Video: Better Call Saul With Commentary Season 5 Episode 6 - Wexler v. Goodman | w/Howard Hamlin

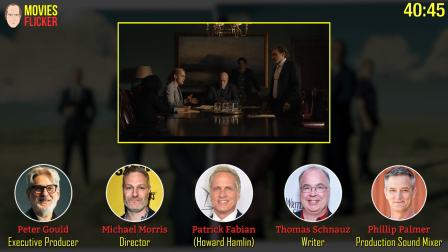[40:37]
Well, that's what makes it so great. And you'll see it in the car park scene as well. he's actually standing up for the little guy. He's behaving in some ways honorably, but he's doing it through such dangerous means, in a way, to his own moral character.
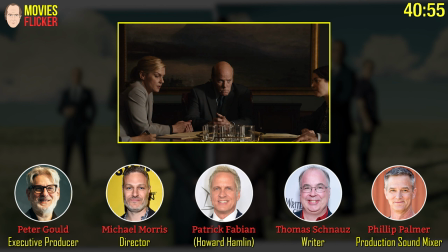[40:50]
This slow creep into Rex here is so fantastic. Into his head. Yeah. It's so great. Very Kubrick. Yeah. It just keeps going.
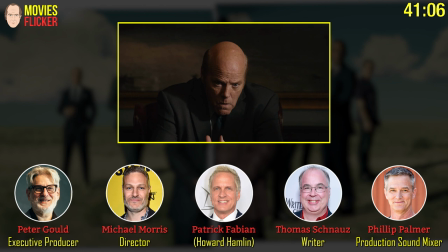[41:02]
You're like, oh, how far are we going to go? Boom.
We need to start with that.
That's a rival.
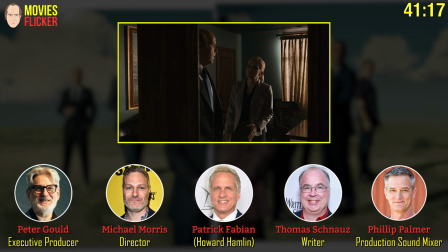[41:09]
I think there was an issue, too, with the motorized zoom control. It kept kind of ratcheting. Stretching its capabilities, I think. Yeah. I think there might have been like a post fix in one part of the zoom because it did rack up, you know, jump a little.
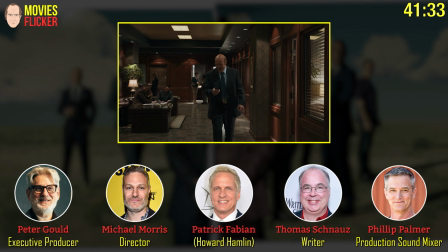[41:27]
I love how he's now heard the phone number so many times he knows it by heart. And that was an addition by Rex to add the today. That was not scripted.
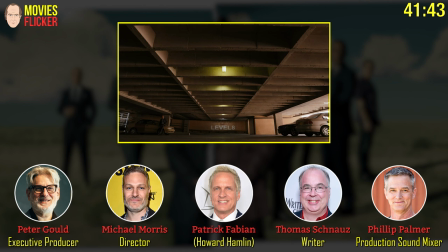[41:40]
He wanted to copy it exactly from the commercial.
Stay there.
This is a great lighting department replacing all the lights on this floor to give it that unhealthy green quality.
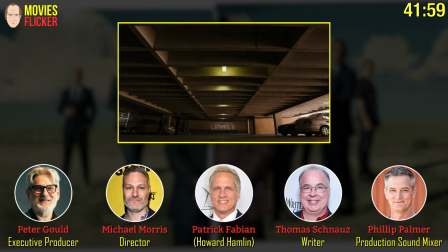[41:54]
The power. Yeah. The way you guys shot this scene is one of my favorites.
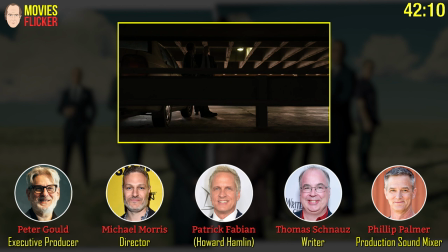[42:03]
There's something about the way This is blocked and lit and composed.
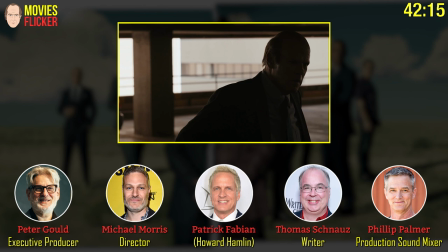[42:09]
It really, in a weird way, it reminds me of All the President's Men. It's like the comic version of that, but it's not that comic. Because he is so angry, as you pointed out.
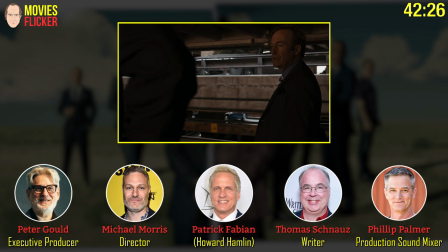[42:22]
It would be comic, and it is. It's actually fun to watch, except you kind of get that sense that something is slipping inside of him. it also feels like rex might just decide to take his head off his shoulders
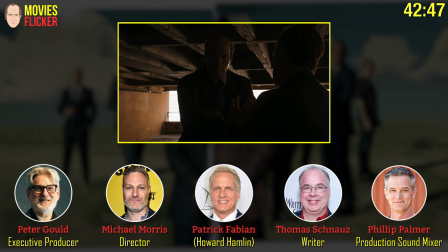[42:39]
with one twist you know rex might be thinking that this is part of the part
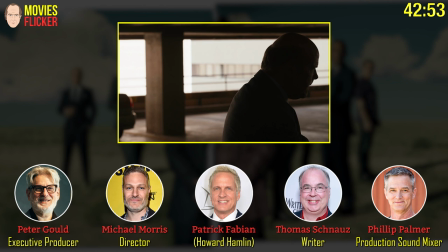[42:45]
of jimmy's plan to get me to punch him and then sue me for everything i've got but he's it's uh jimmy knows i get this guy into a gentleman's agreement a handshake and i've got him he's gonna he's gonna keep his word on this this is all he needs
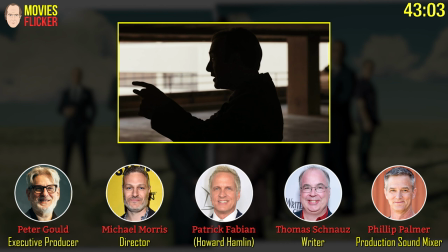[42:59]
this was a hard location to get up to too there was a very tiny elevator i think i remember and just a lot of people were running
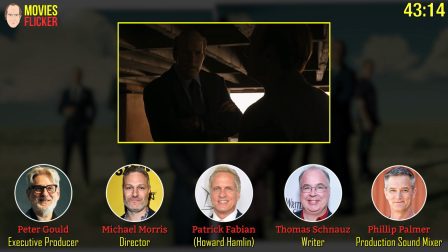[43:07]
up and downstairs to to get to this the elevator the elevator broke at one point i feel like i remember that there were some protests going on down right down below so that was probably a sound a sound
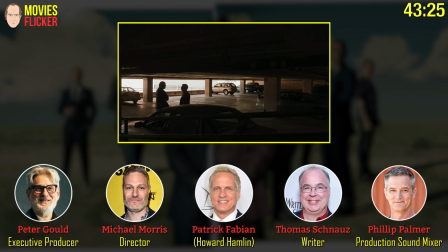[43:21]
difficulty for you phil yeah i remember that correctly and then we couldn't get our gear down the elevator. We had to just send it down eight floors of going around in circles.
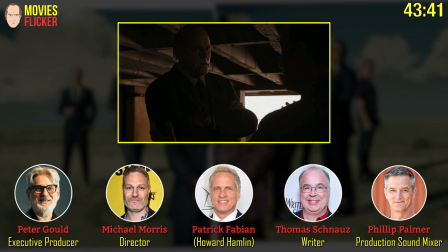[43:34]
I love the framing on this. A bunch of the shots where Rex is short-sighted.
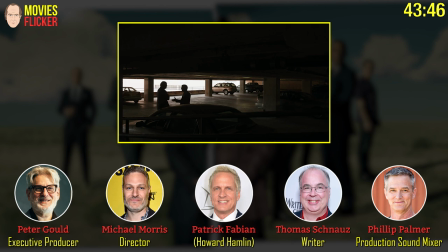[43:39]
He's just looking right into the frame. It was beautiful. Thank you. This was a fun day.
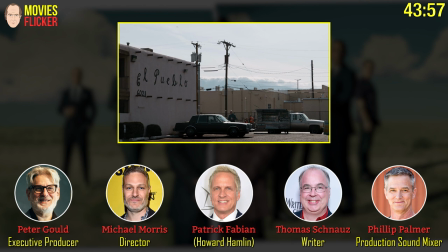[43:53]
Michael, you showed up wanting to face One Direction, but the sun was...
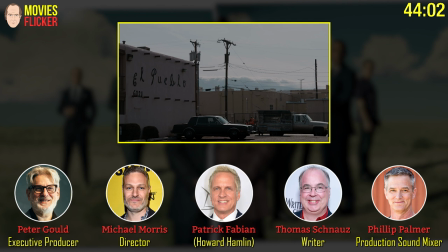[43:57]
The sun wasn't that interesting so you came up with this new angle right here which is fortunately it was
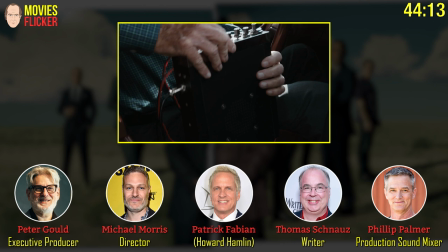[44:04]
just we owned all the elements like that was our you know it was our uh truck and our people so we just we did a 90 degree flip i think
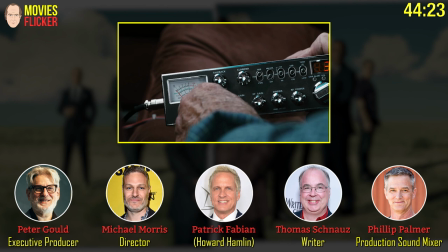[44:19]
more more mic the cop yeah
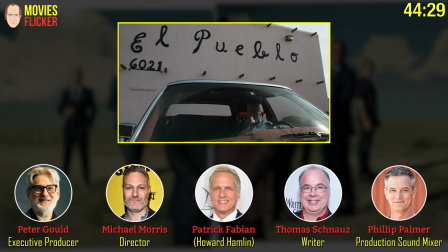[44:25]
he's just so comfortable doing this 26 got a hit on a new mexico plate one victor one five i think this was uh this whole sequence was one that we originally conceived of as a nighttime scene and we switched it today just to make it just to
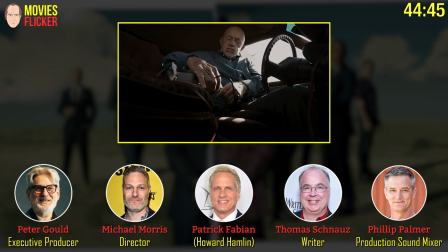[44:42]
make it more shootable i think it works great yeah we were going to have we're going to show lalo dropping nacho off and seeing nacho make the phone call but again just
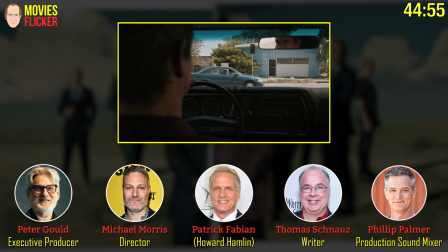[44:52]
for simplicity's sake just to cut it down to just hearing nacho's voice in the phone
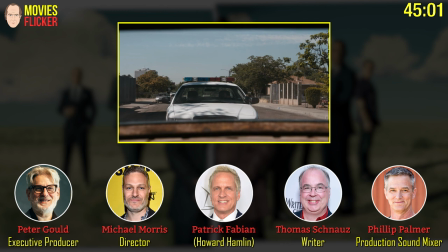[44:57]
i feel like we we this is we're talking a lot about scenes that we cut but this was a
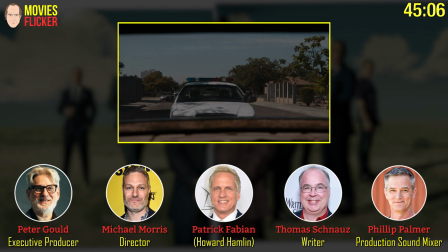[45:03]
it's even a super ambitious episode just the way it is i can't picture i can't picture us
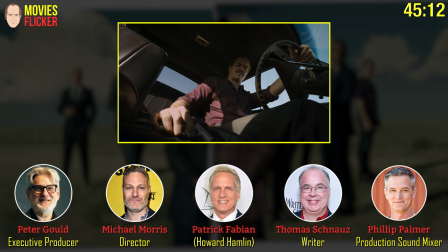[45:08]
adding anything it is i just i was just yeah just trying to get help everyone get
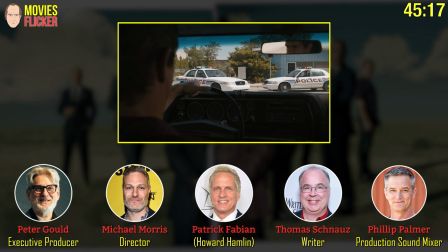[45:13]
a glimpse into the process that you think of all the things you need and then you know just end up uh
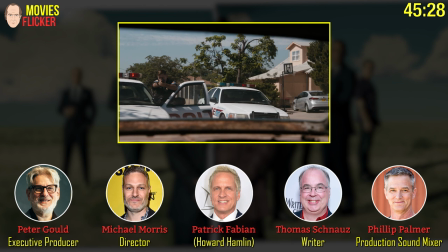[45:20]
trimming it down because it's just there's only so many days you can shoot you have a schedule to make like michael morris has a you know number of shots he wants to
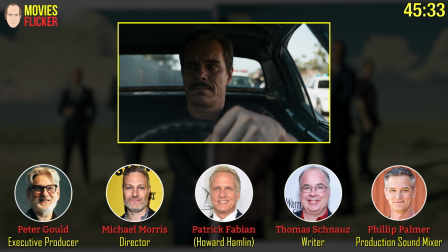[45:28]
get and get him in a certain amount of time, and it's not an easy thing. He was so great in this, Tony. He just has that. He knows what his options are. I think he made me think he was going to actually do something rash for a lot.
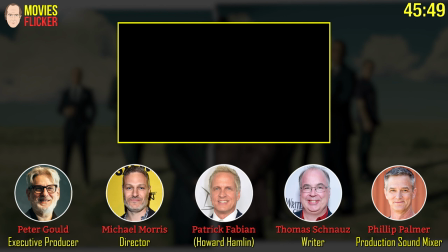[45:42]
I love this show. For a lot longer than I expected to.
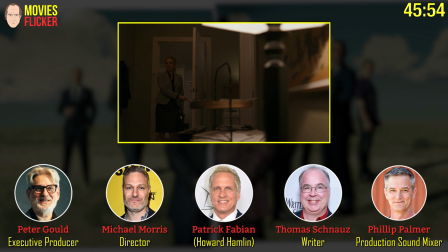[45:47]
And then when he gives it up there, it's kind of a surprise. Oh, smoke on the water. There's your smoke on the water again. Wow.
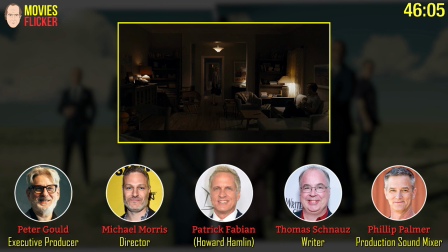[46:00]
Tom, did you teach Bob how to play Smoke on the Water? I did show him the basics of it, yeah. I think he's got some guitar knowledge already, but I just showed him.
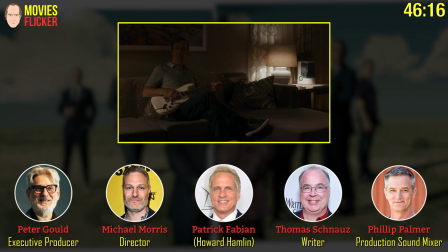[46:10]
For anyone at home, it's the A and D strings starting on the fifth fret up to the eighth and tenth.
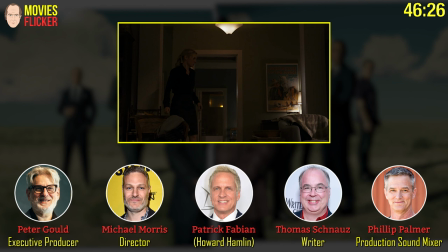[46:18]
I think if you watch Ray in this scene and think back to Katie Beth Hall at the beginning of the episode, and I think you see the same person. the same person that you know is is dealing with someone unpredictable and and uh in some sense is out of control be it her
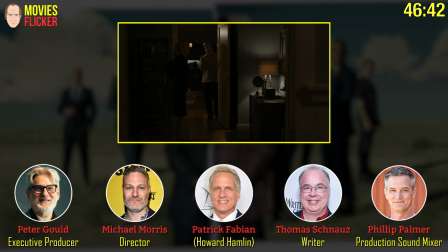[46:37]
mother who's been drinking or be it you know jimmy who's becoming soul and you see that same kind of internal reaction that that little girl had at the
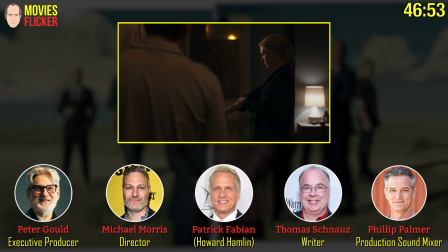[46:45]
beginning so i it's so great the way you started with a glimpse of the past without explaining why I think it comes to life here Great See
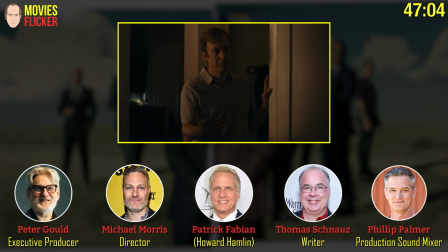[46:58]
So often we talk about The Annie Hall scene Where the lobsters And this is just another moment When Jimmy Tries to get Kim to do the voice Do Kevin's voice Which
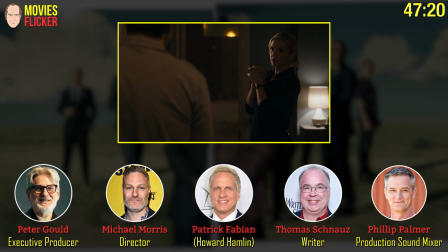[47:14]
In the previous episode The great scene written by Heather Marion Where Kim does Kevin's voice, and he's trying to bring back the magic again, but no. Something is wrong here. He knows he screwed her over. He knows he screwed Kim over, but he thinks he's going to be able to talk his way out of this.
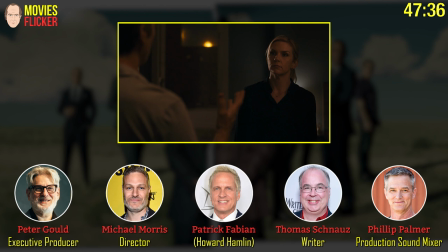[47:33]
But he doesn't understand the depth of hurt in this moment, which I think having the teaser that we did really helps this moment. I don't even think we understood at the time how much that young Kim teaser played into everything but it just works.
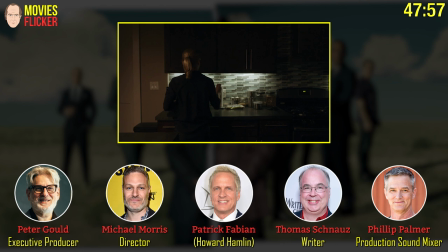[47:50]
They rhyme, they really do. And also watch Bob in the scene, I mean
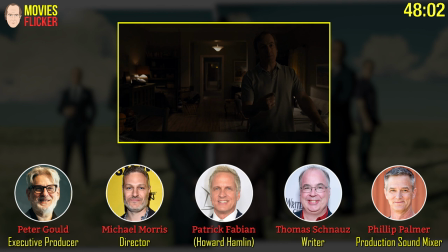[47:56]
Ray is obviously just doing some fabulous work especially as we get to the end but the way Bob escalates and crescendos into his like desperation to not have this spin out of control and eventually lose options.
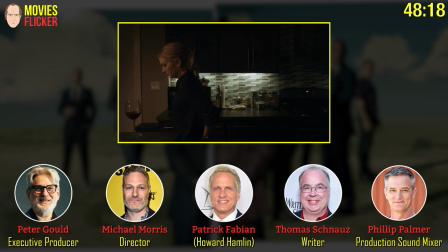[48:11]
He's not able to control what Kim does at the end of the scene. And I think it's a really lovely performance from him.
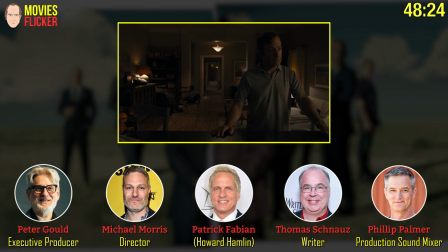[48:21]
I love this framing you have, Michael, with Bob on the right side of the frame. But the doorway is centered. Yeah. Just the depth there.